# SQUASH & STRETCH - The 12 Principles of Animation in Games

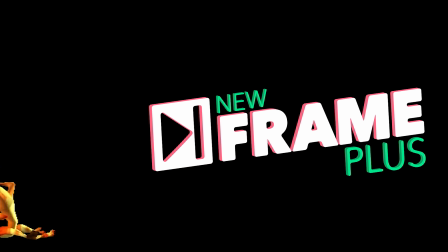Hello, and welcome to New Frame Plus, a series about video game animation.
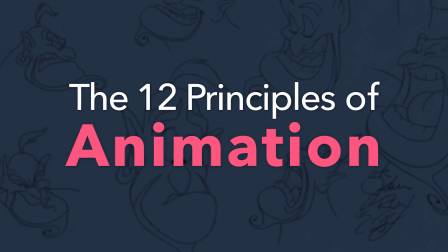It's time to learn about another one of the 12 principles. Last episode we discussed timing. This time we're moving on to squash and stretch. Squash and stretch is exactly what it sounds like.
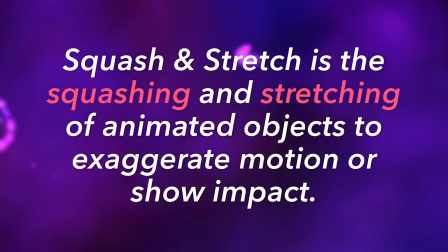It's the squashing and stretching of animated characters and objects to exaggerate motion or show impact.
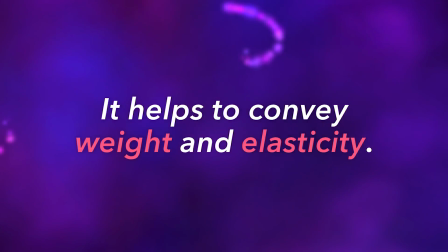It helps to convey weight and elasticity. It helps to emphasize contrast between poses,
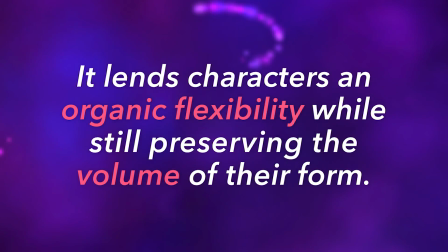and it lends animated characters an organic flexibility while still preserving the volume of their form.
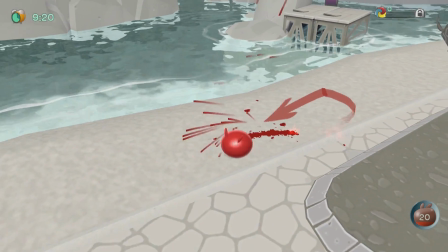As with many of the animation principles, the easiest way to demonstrate squash and stretch is with a bouncing ball.
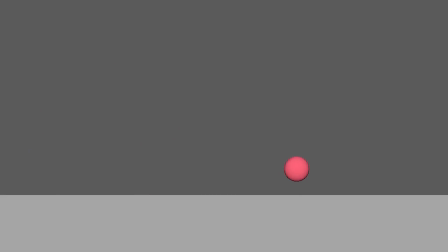Let's say we want to animate a rubber ball bouncing across the floor. Here's what that looks like with no squash and stretch whatsoever. Which, it looks fine. Doesn't really feel like it's made of rubber though, does it? It's too rigid. It feels more like a marble. But what if we softened it up a bit with some squash and stretch?
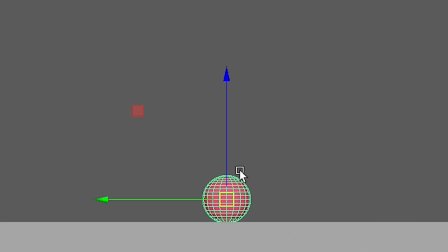To start, let's make it so that when the ball contacts the floor, the downward force squashes it down into a flatter oval shape. And we want to make it wider as well to preserve the ball's sense of volume. This compression is basically what would happen to a real rubber ball, we're just exaggerating it a bit. See, that already makes the ball feel a bit more rubbery. We can go even further though.
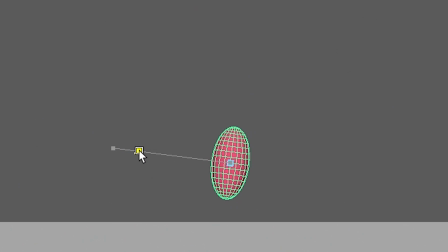Let's make it so that the ball stretches a bit when it rebounds and launches back into the air, emphasizing the ball's rapid momentum upward. And heck, we could do the same thing when the ball is falling just before it hits the ground. It makes a pretty big difference, right? This is what squash and stretch can do.
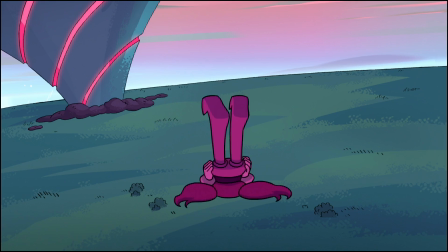As you can imagine, this principle lends itself best to cartoony styles of animation,
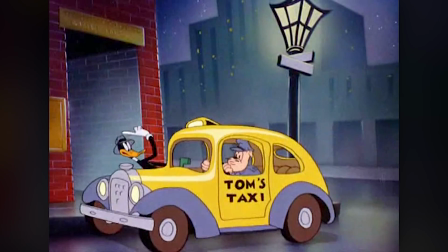where the characters are malleable and their movement can be exaggerated to physically impossible extremes.
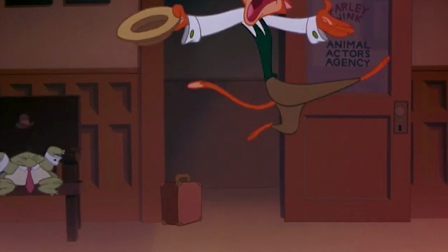The more squash and stretch you apply, the more elastic and cartoony the character's going to appear.
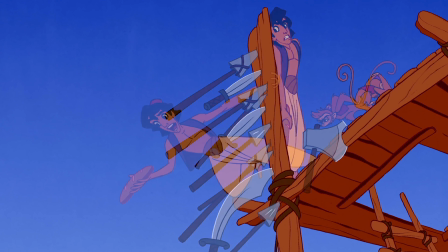When a cartoon character moves somewhere super quickly, you'll see their whole body stretch in that direction to emphasize that speed.
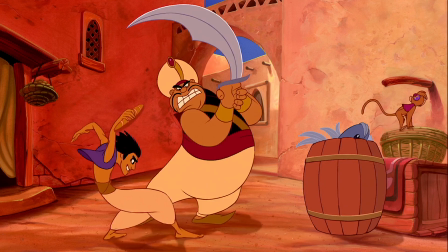And there is a wonderful appeal to that kind of extreme exaggeration.
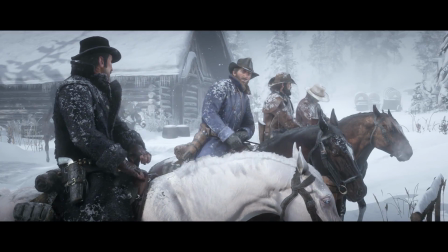Of course, that squishiness isn't gonna feel appropriate on every character, especially ones who are meant to look more realistic.
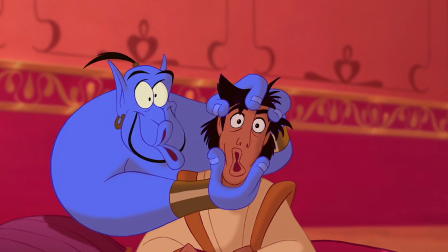Like, you probably wouldn't want to animate Aloy this way. That would look very weird.
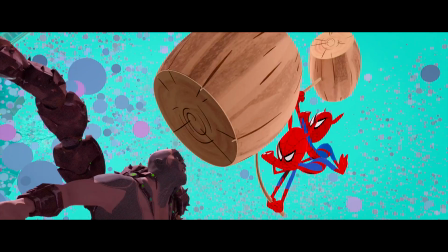As an animator, it's important to know when to push this principle further and when to hold back.
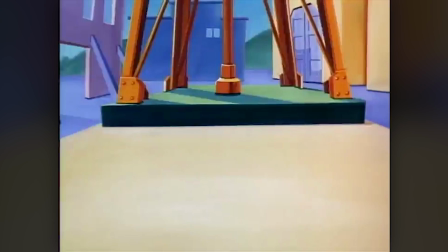Fortunately, an object doesn't have to be made out of rubber or impossible cartoon physics to benefit from squash and stretch.
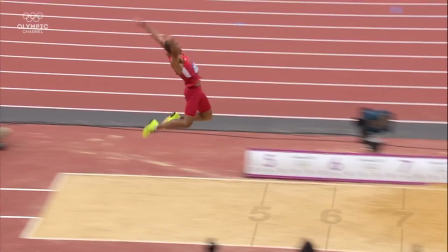After all, compression and extension are things our body does all the time.
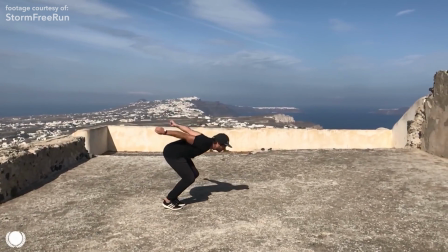When we jump, we start by squashing down, then we stretch out as we leap into the air,
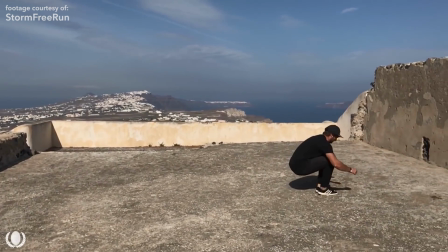and we stretch again in preparation to land so that we can squash down once more to absorb the force of the landing.
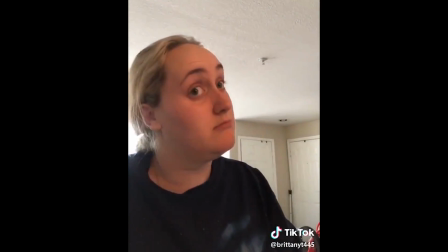Our facial features even squash and stretch while making expressions, which is something you will frequently see exaggerated in animation.
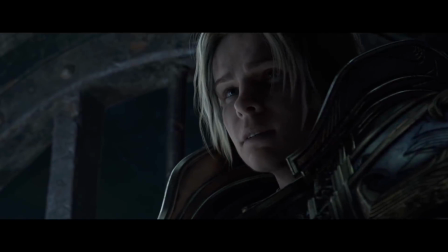Even on realistic characters, adding just a little bit of squash and stretch can make them feel slightly softer, a little less plastic.
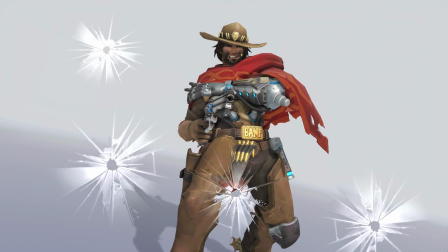Or when a character is moving really fast and there are large gaps in the spacing between each frame,
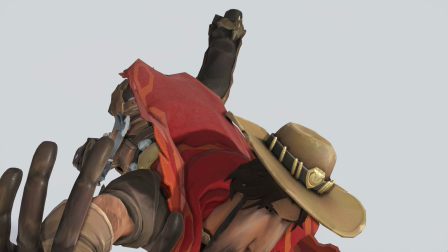stretching parts of that character out in a smeared imitation of motion blur can be a handy way to bridge those gaps,
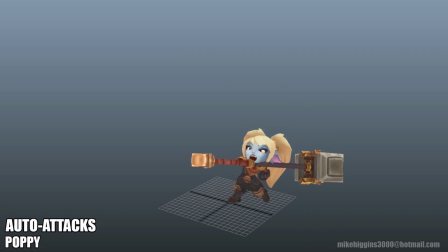just so our eyes can follow the movement better. You'll see this in Overwatch and League of Legends animation all the time.
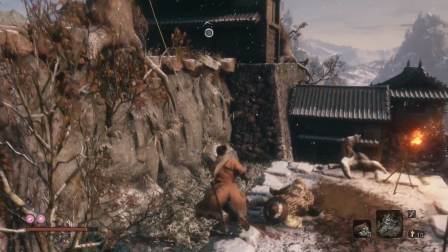Now, generally speaking, squash and stretch is a principle that you don't often see pushed very far in games.
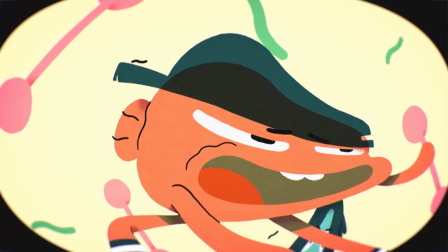There are examples to be found, obviously, but especially when compared to film and TV animation,
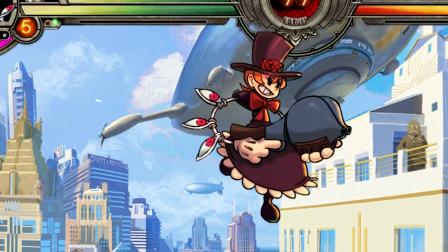extreme squash and stretch in games is relatively uncommon.
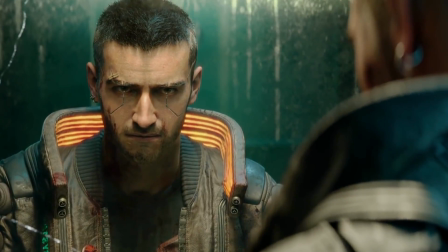Part of the reason for this is that much of our industry currently favors realistic visual styles,
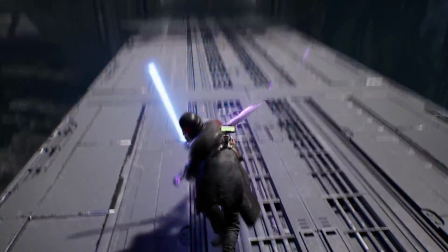in which excessive squash and stretch would just feel aesthetically inappropriate.
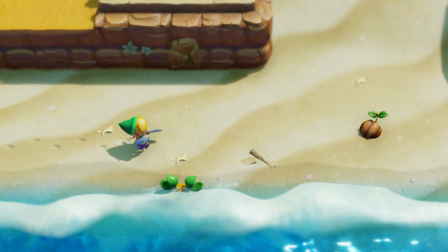But another big reason is that 3D animation is far more common than 2D in today's games,
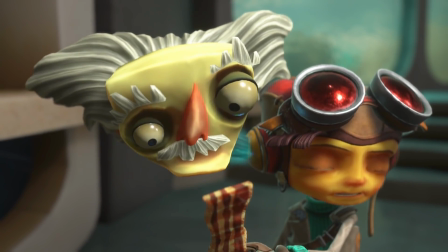and cartoony elasticity can be quite challenging to achieve in 3D. You see, for the traditional animator, squash and stretch is pretty easy to apply.
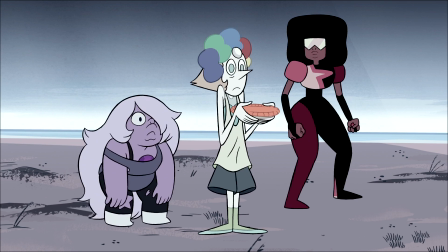If you want your character to hit this really stretched out, bizarre pose, then you just draw them that way. Bam, done.
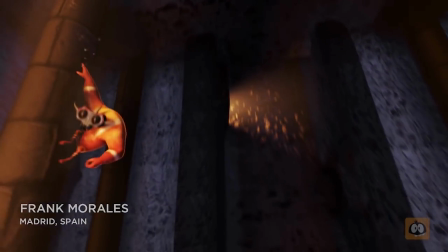But in 3D, your ability to distort a character's proportions is defined by the skeleton of joints inside the model,
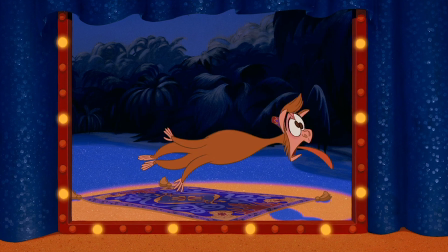and those sorts of extremely cartoony deformations can be rather difficult to achieve without a robust character rig,
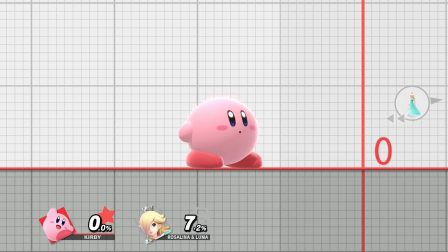which means that it's even harder to do extensive 3D squash and stretch in games, because game characters have to be rendered in real time,
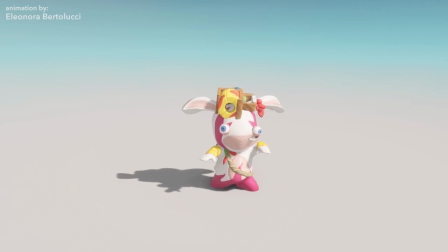and complex deformable character rigs tend to have a pretty big memory and performance cost. But just because we can't easily contort the character into bizarre shapes doesn't mean we aren't still applying squash and stretch.
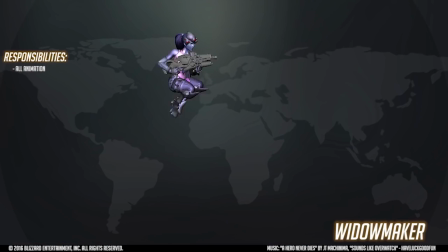Like I said before, you don't have to be doing zany, cartoony stuff to benefit from this principle.
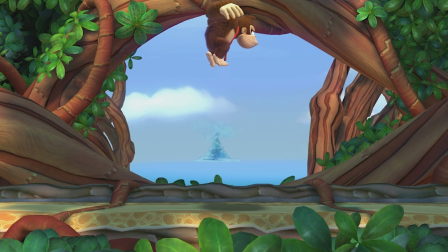Even if your character rig won't allow for complex, rubbery squishiness,
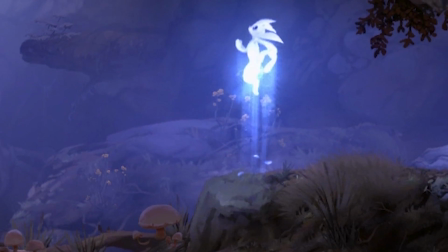you can still apply this principle in the way the character moves, exaggerating the extension and compression of their body in the poses you make.
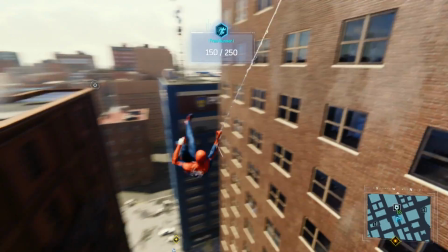Just look at Spider-Man. Remember when we talked about his zip-to-point move?
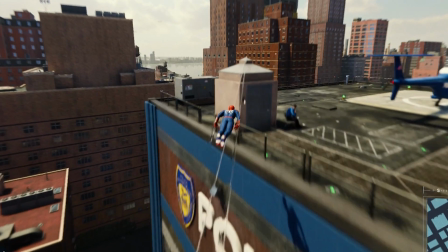The way he coils, launches himself, and then bunches up again to absorb the momentum at his destination?
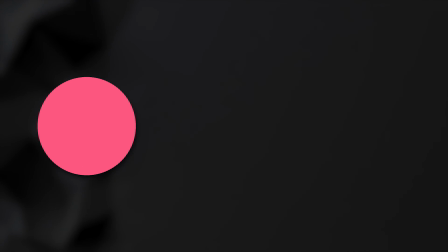That's squash and stretch, just like a cartoon ball springing from one point to another.
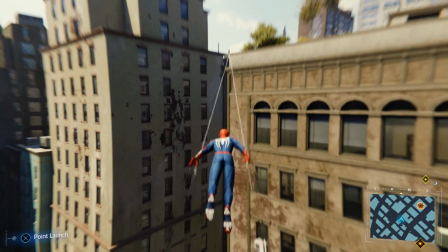In fact, I think there might even be a little actual stretching happening on Spidey's body during that launch.
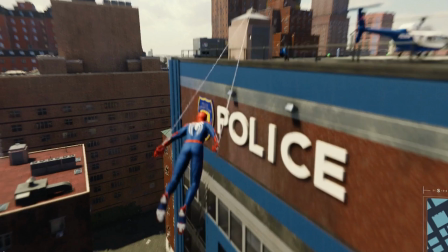I might be wrong, it's very hard to tell, but there might be a subtle amount of stretching in there.
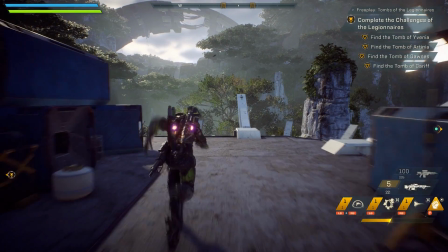Or, going even more subtle, check out the Javelin's jump launch in Anthem.
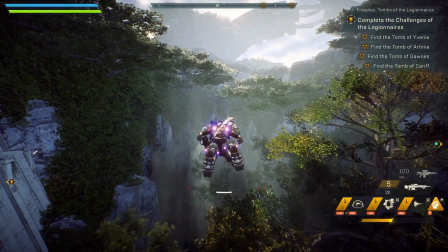Now, they're not actually stretching the proportions of the Javelins, to my knowledge, which is good because they're supposed to feel solid and metal and heavy,
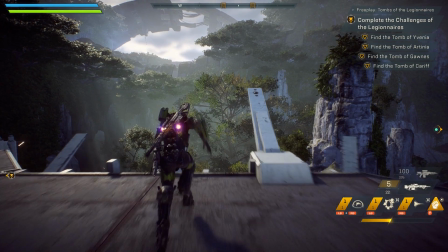but the animators are still deploying this principle in the way the body compresses and then
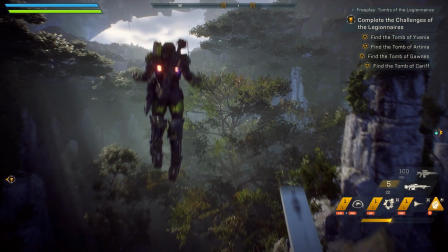sharply extends to really emphasize the speed and power of that launch into
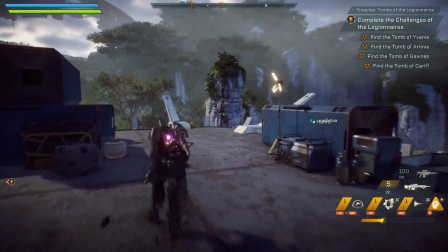the air, which is one of the big reasons that this basic move looks and feels so darned good.
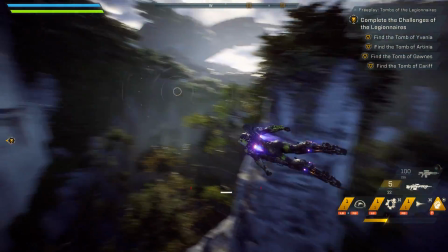But if you'd like a more extreme 3D example, then look no further than Jak and Daxter.
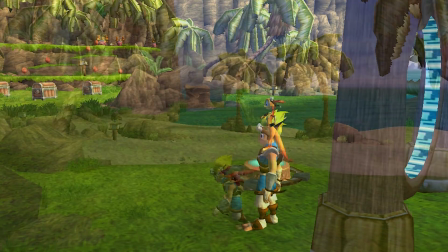You can see squash and stretch happening in just about every single move and attack.
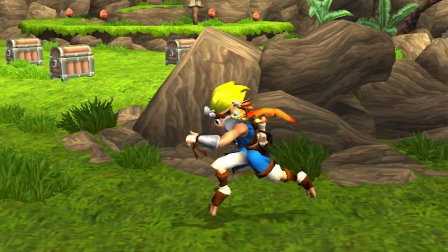You can see it in Jak's torso when he runs. Squash, stretch, squash, stretch, squash, stretch.
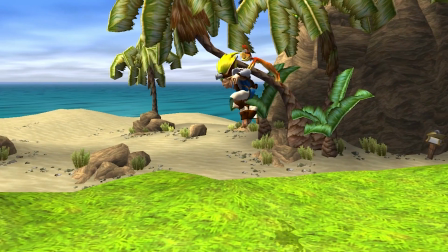His entire body stretches out when he jumps, then bunches up in midair, stretches out again, and then squashes down with the force of the landing.
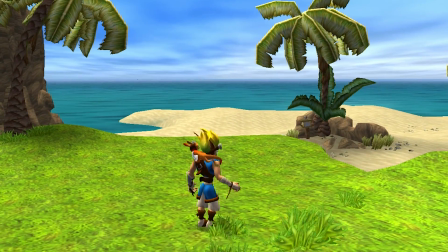And you can really see it in his attacks. Look at that. And look at how much Daxter cartoonishly stretches behind him.
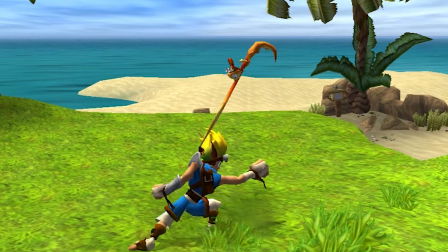I am still amazed at how well Naughty Dog pulled this off so early in the PS2 era.
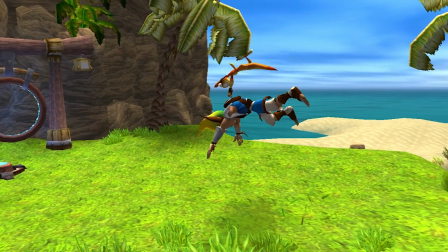And you can tell the animators were having to fight those technical constraints. Like, they probably weren't able to deform every part of the characters' bodies quite as much as they would have liked.
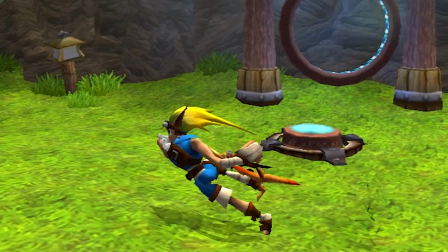Notice how Daxter's head stays perfectly round throughout this whole move instead of stretching along with the body.
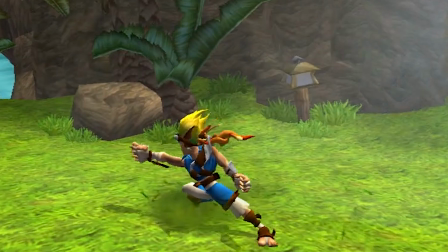But still, it is amazing what they achieved in this early era of 3D game animation.
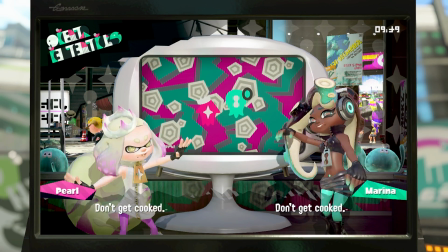Most of today's 3D games aren't pushing the cartoony squash and stretch quite that far, but if you look around, you can find examples.
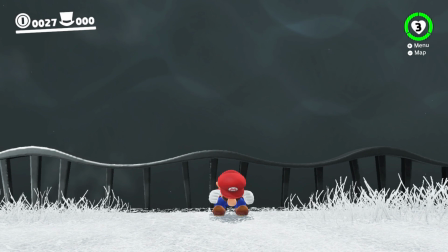Some of them extreme, some of them quite subtle. I am so happy that Nintendo's animators have started pushing the squash and stretch a little further with Mario lately.
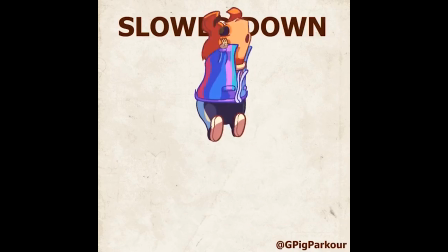It just looks so good on him. But of course, if you want to see where the really exaggerated stuff is happening, just look for the games with 2D and pixel animation.
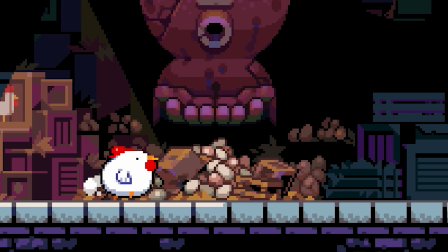The abundance of squash and stretch is one of the big reasons why the animation in these particular games is so fun to look at.
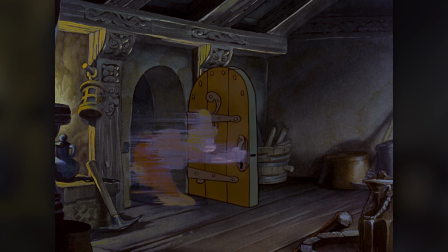Frank Thomas and Ollie Johnston called squash and stretch the most important
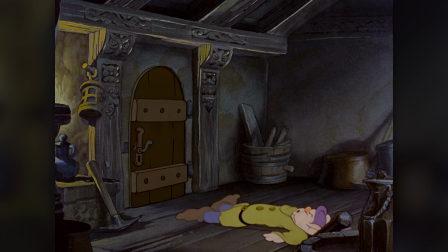discovery those early Disney animators made when establishing these principles. And you can see why.
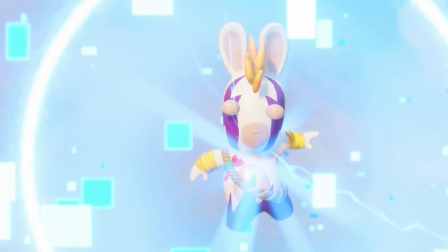It can make your cartoony characters' movement even more appealing. It can make your realistic characters feel more organic.
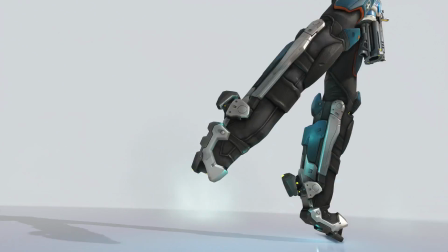And using it to exaggerate the extension and compression of your character's body will often lead to stronger, more visually dynamic poses.
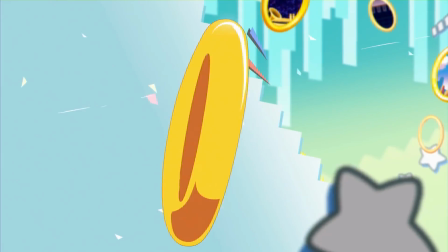It is one of the most powerful tools in the animator's toolkit. But I think that'll do it for squash and stretch.
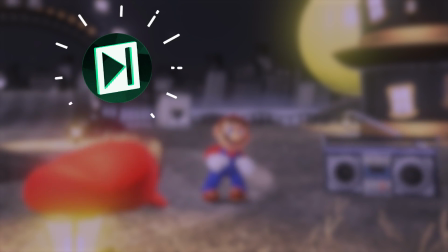2 principles down, 10 left to go. If you haven't already, be sure to subscribe so you don't miss the rest, and consider supporting the show like all of these great folks.
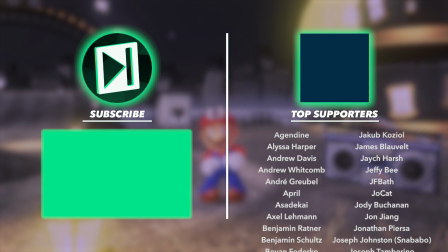Thank you for watching, and I will see you next time.